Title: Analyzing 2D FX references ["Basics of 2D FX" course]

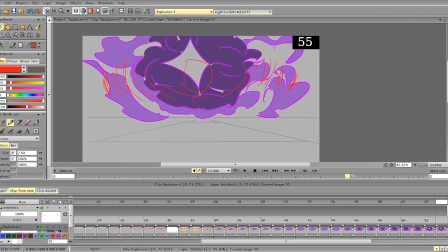And then suddenly turns into particles. So there weren't any holes or anything implying the change or implying that it will break into particles before that.
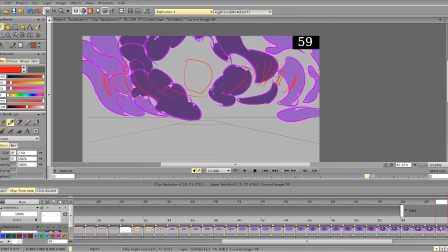That's why it's a very sudden change. And again, it messes up the spacing because we're
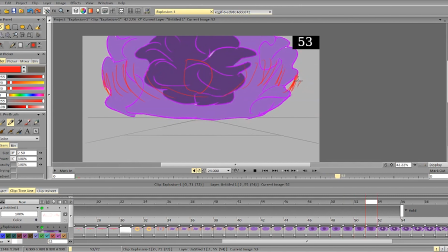slowing down, even though this is not very defined, and then we suddenly accelerate again and slow down.
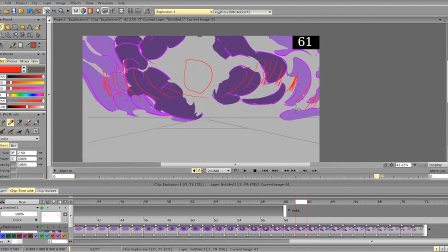And yeah, we just don't have enough consistency and a defined spacing and forms here.
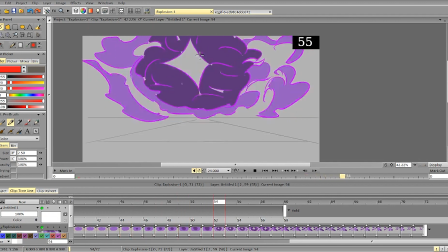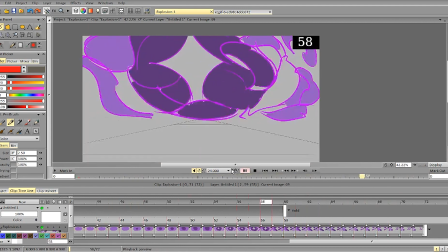So on the last bits, it needs just a bit more consistent forms,
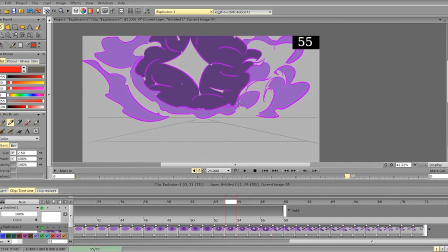spacing and stuff, because right now it doesn't have any contrast. It moves not consistently, but roughly at the same speed from this frame on.
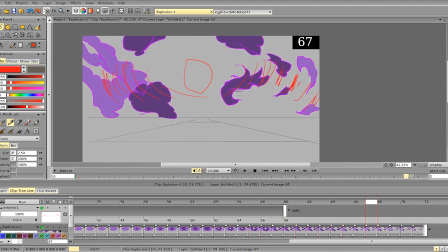So it moves faster, moves smaller, slower, but overall it has almost the same rate,
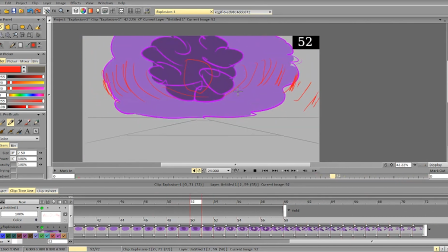and that's why we don't get enough contrast, because we don't have a defined slowdown, and instead it switches on and off between deceleration and acceleration, and that makes it slightly less appealing.
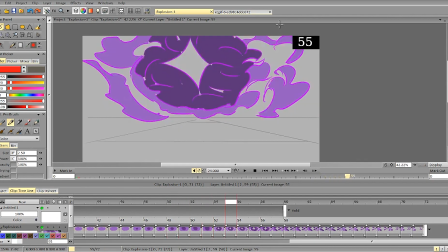So I would think a bit about the overall shapes in the center and out on the sides.
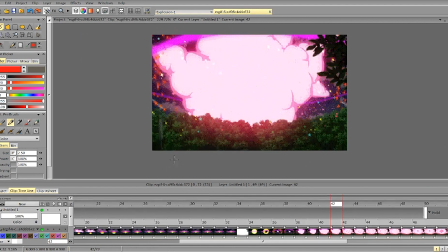Again, define the spacing and define where it decelerates, when it accelerates,
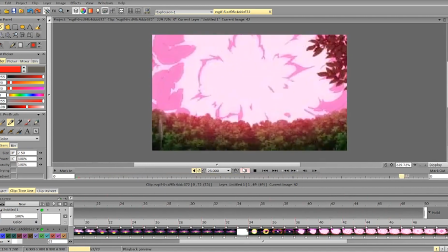and what we want to do with it. Because here it's quite understandable.
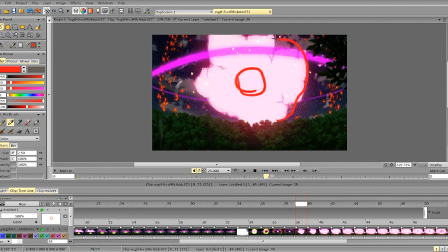It starts small, accelerates, then we decelerate,
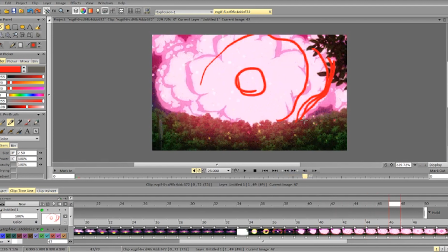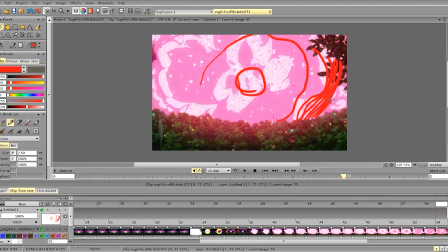and it's a long deceleration.
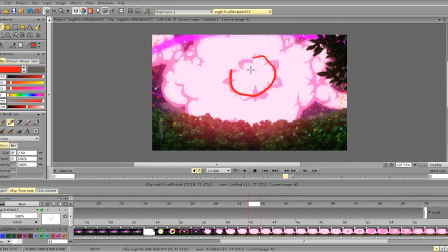Then this form appears, it appears quite fast, and then it starts decelerating.
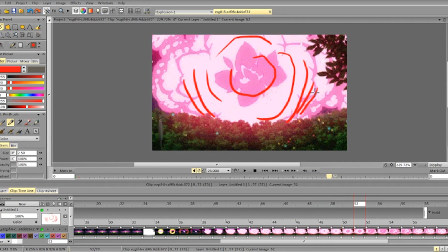Then new form appears. It creates a very interesting shape, a lot of contrast,
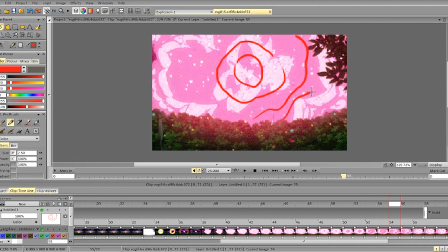a lot of flower-like language, and then it decelerates.
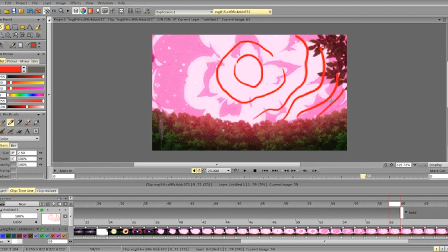Then a new form, and the last one, appears from the center, creates an interesting shape, and starts decelerating very slowly.
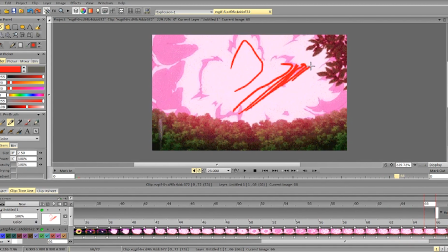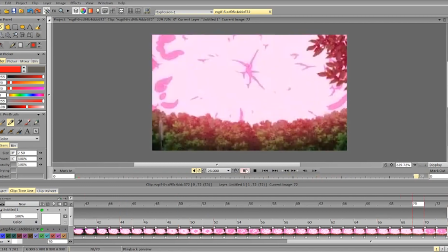And that's it. It's a very interesting but a very complex in terms of layering.
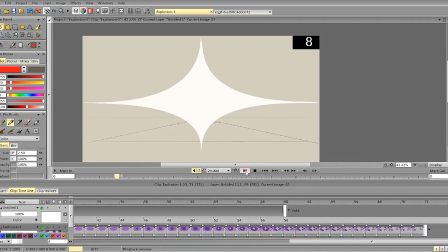You can still do that if you look at your forms, check your contrast, and don't forget about the overall forms, spacing, and shape language.
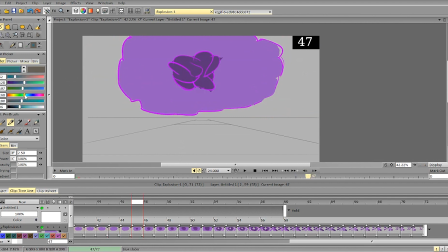For example, here, all these forms are very similar, and the overall design is very symmetrical. It's like, it's a sphere.
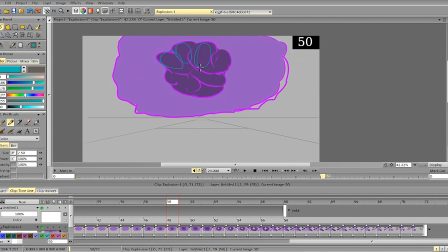All in all, it's a sphere, and all this stuff is very repetitive. And the second thing is it doesn't follow the volume.